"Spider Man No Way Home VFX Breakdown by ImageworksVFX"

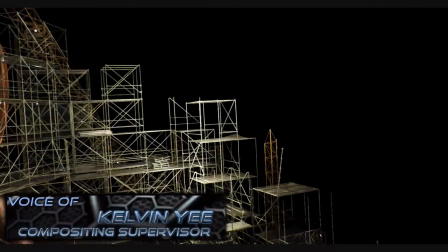The compositing department at Sony Pictures Imageworks played a key role in defining the overall look of Spider-Man: No Way Home.
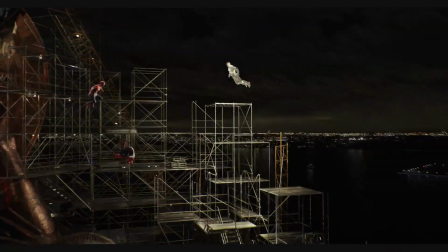Our team of artists worked closely with filmmakers to help determine the final look of our villains, Electro and Sandman,
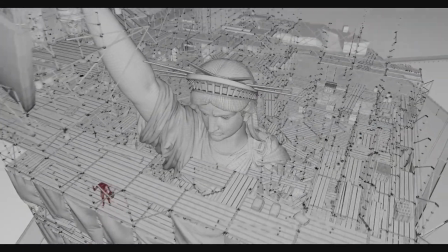while also spearheading the dramatic changes required throughout the third act's magical events, climatic battle,
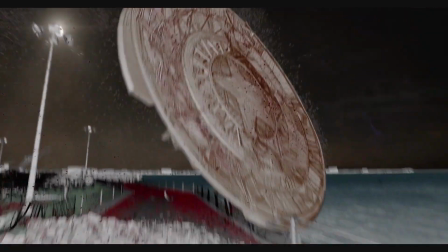and progression of time. We utilized our deep compositing workflow for the final battle, which takes place in a large digital environment of Liberty Island.
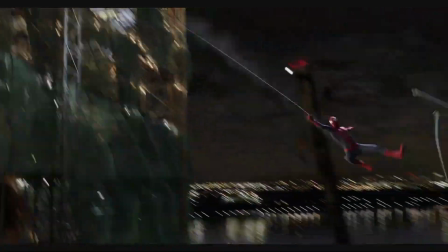Additional matte painting and 2D elements were layered in throughout the sequence to ensure the systematic progression of destruction felt realistic.
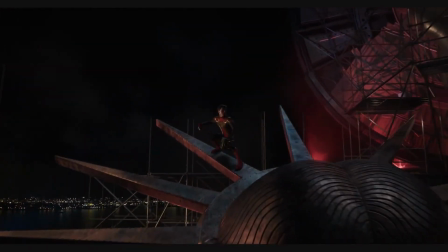Our heroes and villains both required extensive CG costume replacement or augmentation throughout the final sequence,
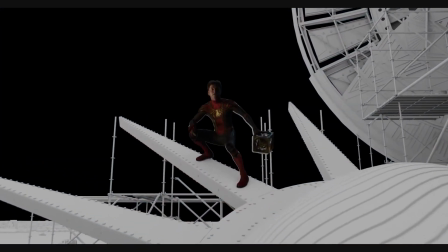the most time-consuming and intricate work being the complete suit replacement of Tom Holland's Spider-Man costume.
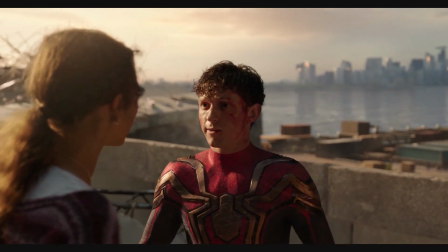Every hand, foot, and body contact of Spider-Man was painstakingly adjusted to match Tom's practical performance.
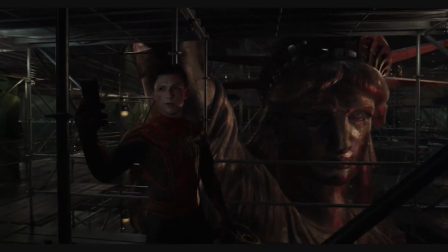A place that represents second chances.
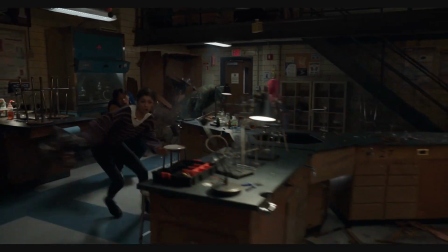In some cases, practical set locations were augmented digitally or portions completely replaced to help achieve the filmmaker's vision.
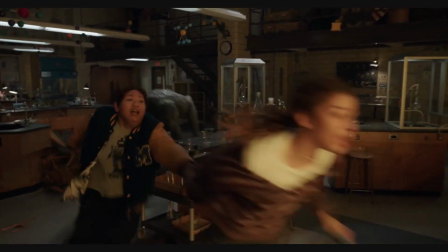Connor, stop!
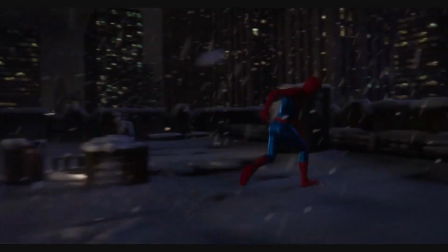Other challenges came about late in production when practical photography simply wasn't possible,
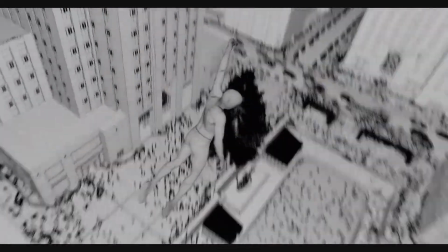including a photoreal representation of Rockefeller Center in New York City during the holidays.
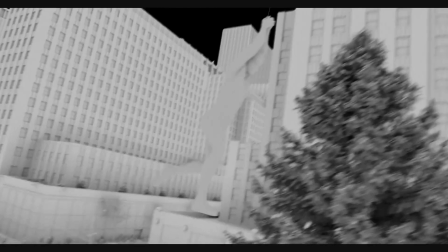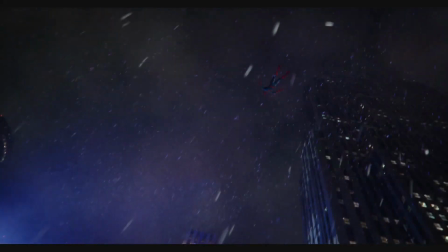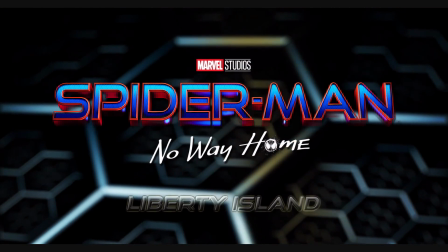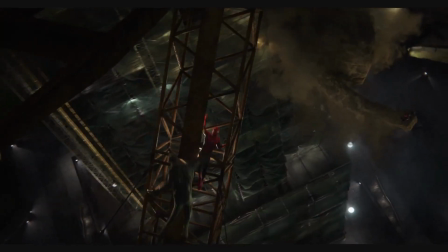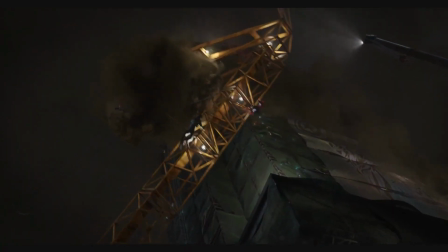For the environment work on Spider-Man: No Way Home,
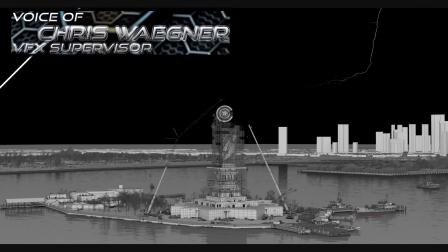our team at Sony Pictures Imageworks was given the challenge of creating a photoreal representation of iconic Liberty Island.
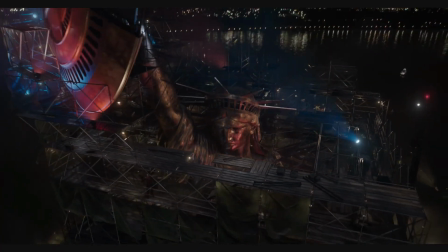This environment would be the setting of the third act and final showdown between our heroes and villains.
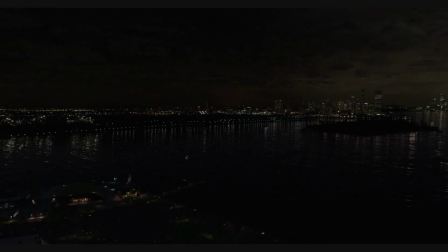The build of Liberty Island was enormous in scope to allow filmmakers the freedom for their storytelling needs.
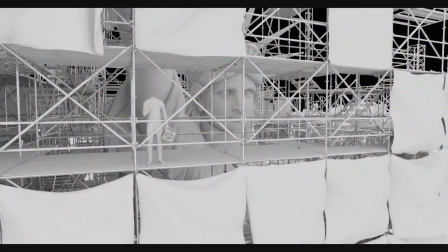Small sections of the environment were physically built on set for the actors to interact with,
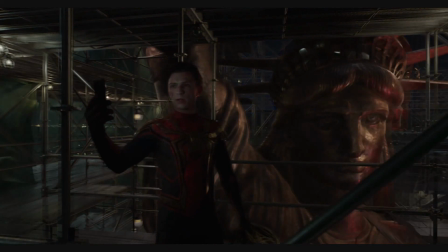and portions of this practical set quickly became the style and material guide for our entire digital environment.
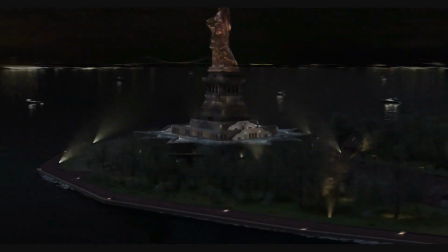To begin our process, we created a highly accurate representation of Liberty Island, the Statue of Liberty,
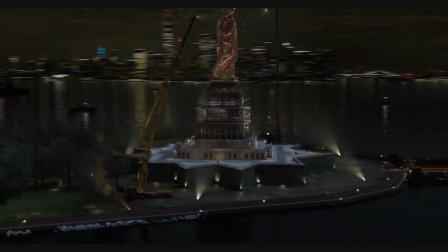all the island's architecture, shoreline, river expanse, and the distant city.
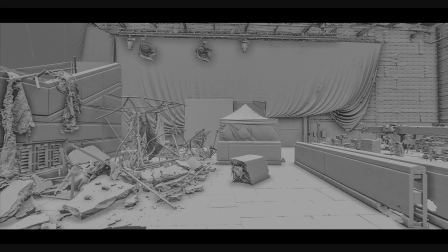Photographic reference, both historical and recent, detailed LiDAR scans, and satellite imagery were essential in helping us build out this location.
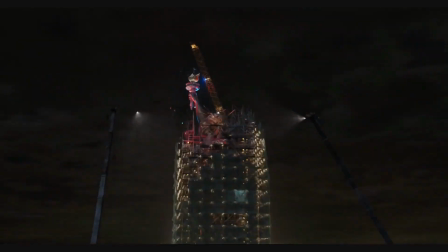From there, we added specific details needed to support our story, including a large construction yard,
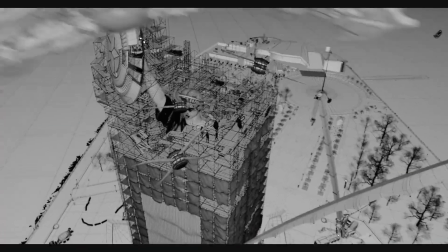scaffolding, and workspace surrounding the Statue of Liberty since it was under renovation.
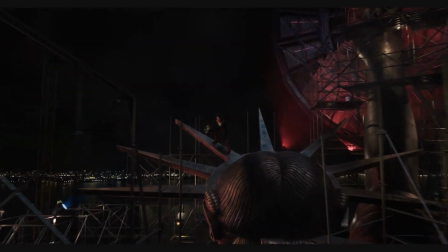The geometric build required extreme detail on all pieces throughout the model,
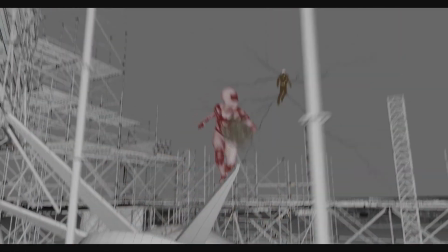since our characters would need to physically interact with these parts in both wide and close-up shots.
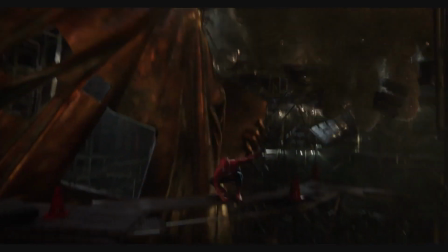Another key component when building a geometric environment this grand is to
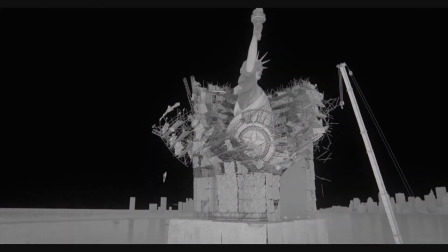ensure it is built correctly with all the necessary complex internal structures.
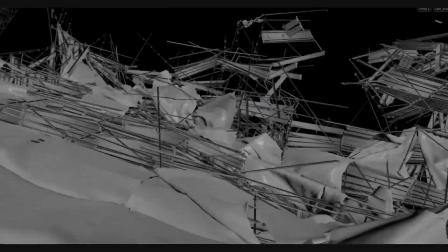Attention to various material properties within the structures plays a critical role in the destruction simulations.
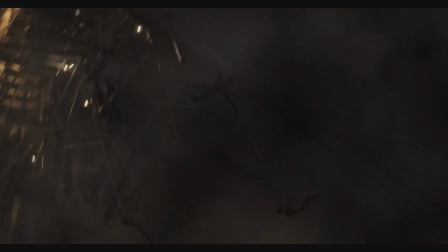This interaction between various building materials is vital in showcasing the much-needed visual complexity seen within the destruction scenes.